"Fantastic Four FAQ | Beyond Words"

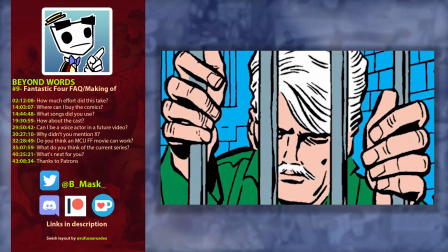[16:05]
a juxtaposed somber feel and a bit more of a pulse and a drive and
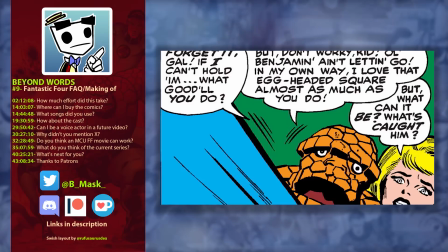[16:09]
i think that needed to express the trials and tribulations of their existence
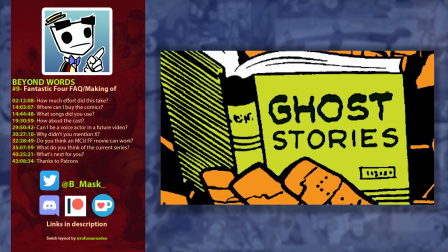[16:14]
in the 60s before i swing into crazy rhythm which kind of sums up the
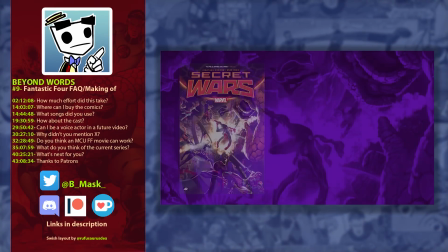[16:19]
overall vibe of those books i i wanted stuff that was emotionally
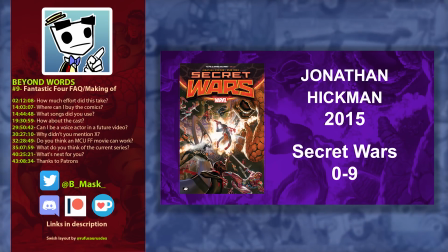[16:23]
correct and I think the most obvious example of that is everything that covers the Secret War saga at the end of the video.
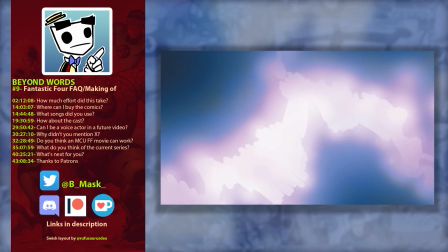[16:31]
The song when Doom becomes God Emperor Doom is Echo and the Bunnymen's The Killing Moon,
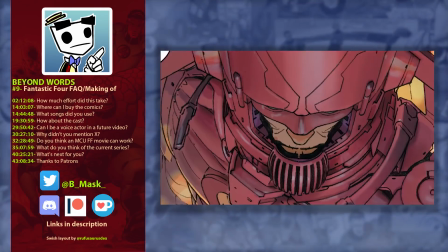[16:39]
which I affectionately refer to myself as the Killing Doom section,
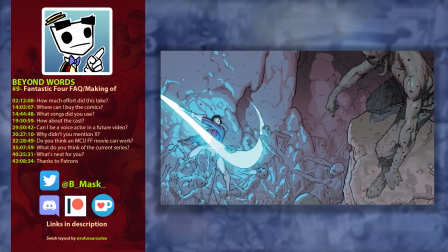[16:44]
and it's about life and death and the universe and just the imminent destruction of everything,
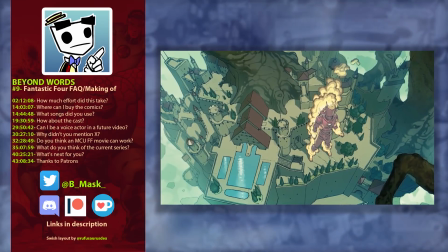[16:49]
and the lyrics very much reflect the idea of an omnipresence, of a hymn that this all ties to.
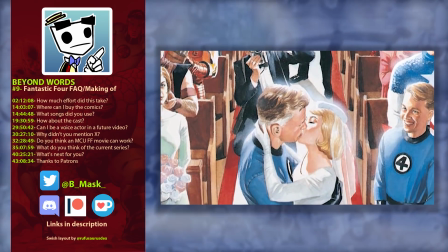[16:57]
And then I knew I needed to counter that with something like the song I used, Wonderful Wonderful.
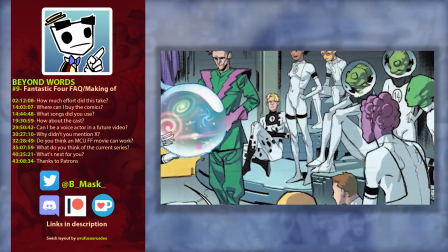[17:03]
Originally I was going to use It's So Important To Make Someone Happy,
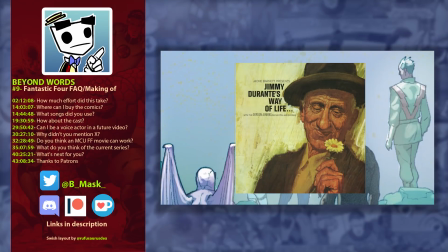[17:08]
which tonally is so much more human and incredibly down-to-earth,
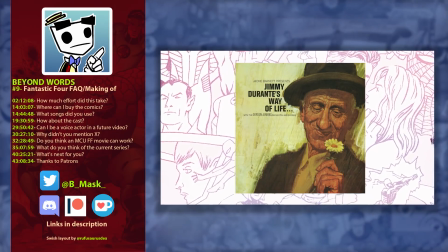[17:13]
and Jimmy Durante sounds like Ben Grimm,
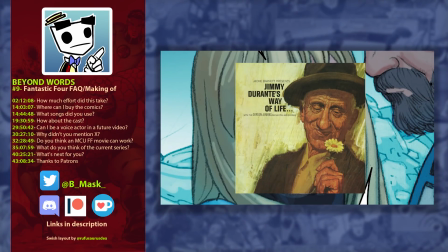[17:15]
so it felt like that would be a good uh a good choice and the lyrics are you know perfect they're about make
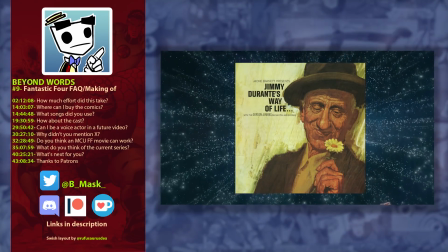[17:22]
just someone happy and you will be happy too and that reflects uh read and doom but
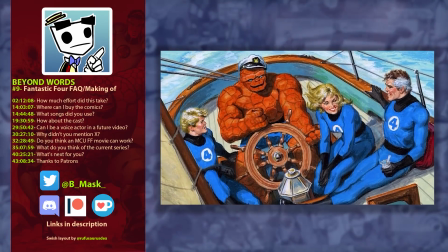[17:27]
it didn't make me it didn't make me cry and the thing about wonderful wonderful is that it's so earnest and so in your
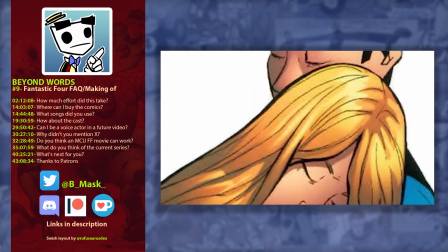[17:36]
face and so i was vibing off of the end of desperate housewives and
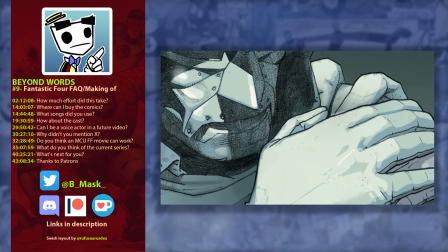[17:40]
i'm like it's kind of a tribute to my mum, I guess, to use the song there. So I just felt Wonderful Wonderful was the only way to go.
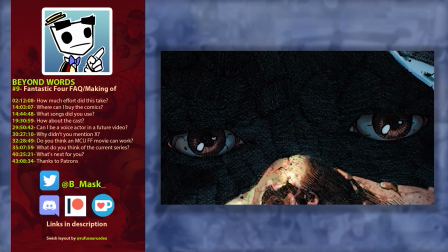[17:48]
It would have been a half measure had I not chosen that particular choice. Same goes for Keeping the Dream Alive.
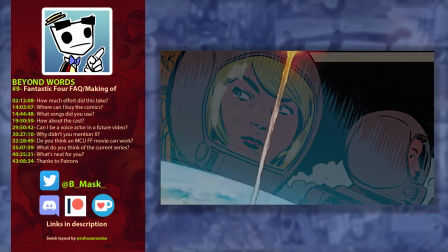[17:54]
I cringe at that title and that lyric, but it's perfect because you need something that's that earnest.
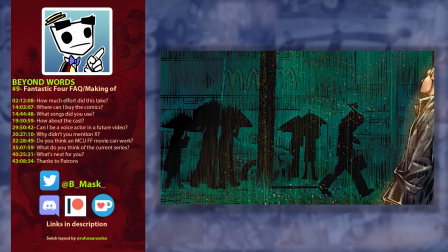[18:01]
I mean, the story of that intro sequence is about this idea of failure.
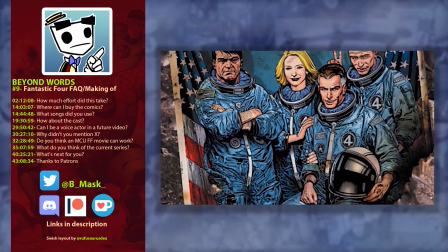[18:06]
I mean, all the images I used are of the four failing and being beat down and losing and and not sure if they're gonna get ahead,
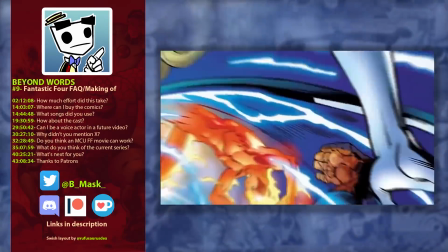[18:14]
but they, they keep, I'm getting choked up thinking about it, they, they keep moving forward, and they keep pressing on, and that has always been such a great Marvel trait,
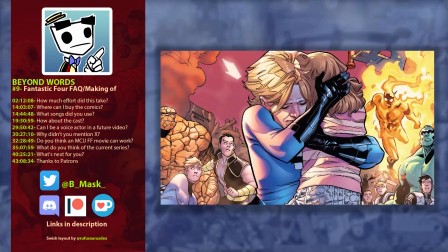[18:23]
uh, maybe not for Frank Castle or someone, but, but, but, but it's, it needed to be that,
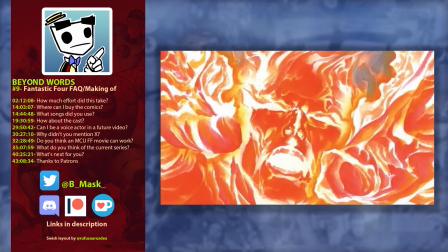[18:28]
it needed to be that to reflect the Fantastic Four. Anyway, so you're getting all my boomer music choices, they're all making sense now, huh?
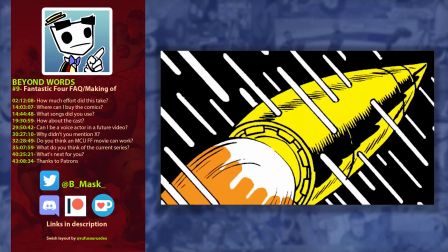[18:35]
Oh, and, um, the very first piece of music you hear is from the, uh, Fantastic Four PS2 game.
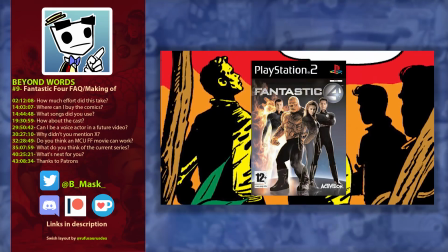[18:43]
It's the only time that's ever come in handy.
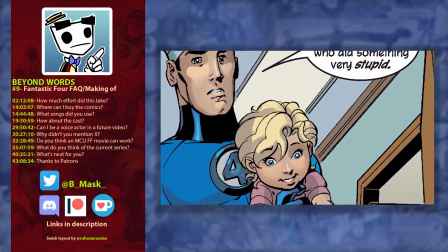[18:45]
And the last piece of music during the Reed Richards segment up until my final speech, it's the Roger Corman Fantastic Four theme.
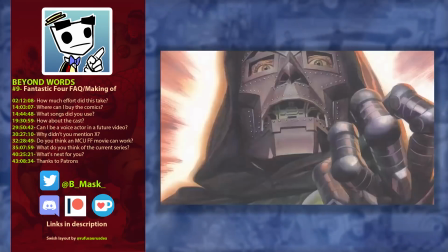[18:53]
I also used Roger Corman's, um, Fantastic Four music for, uh,
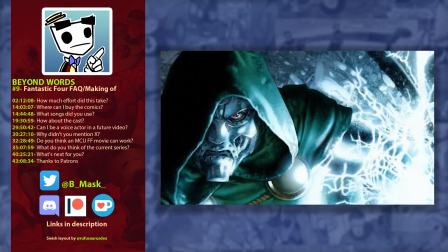[18:58]
Doom section because those pieces of music were written specifically for them. Emotionally, they said exactly what I needed them to say in those moments.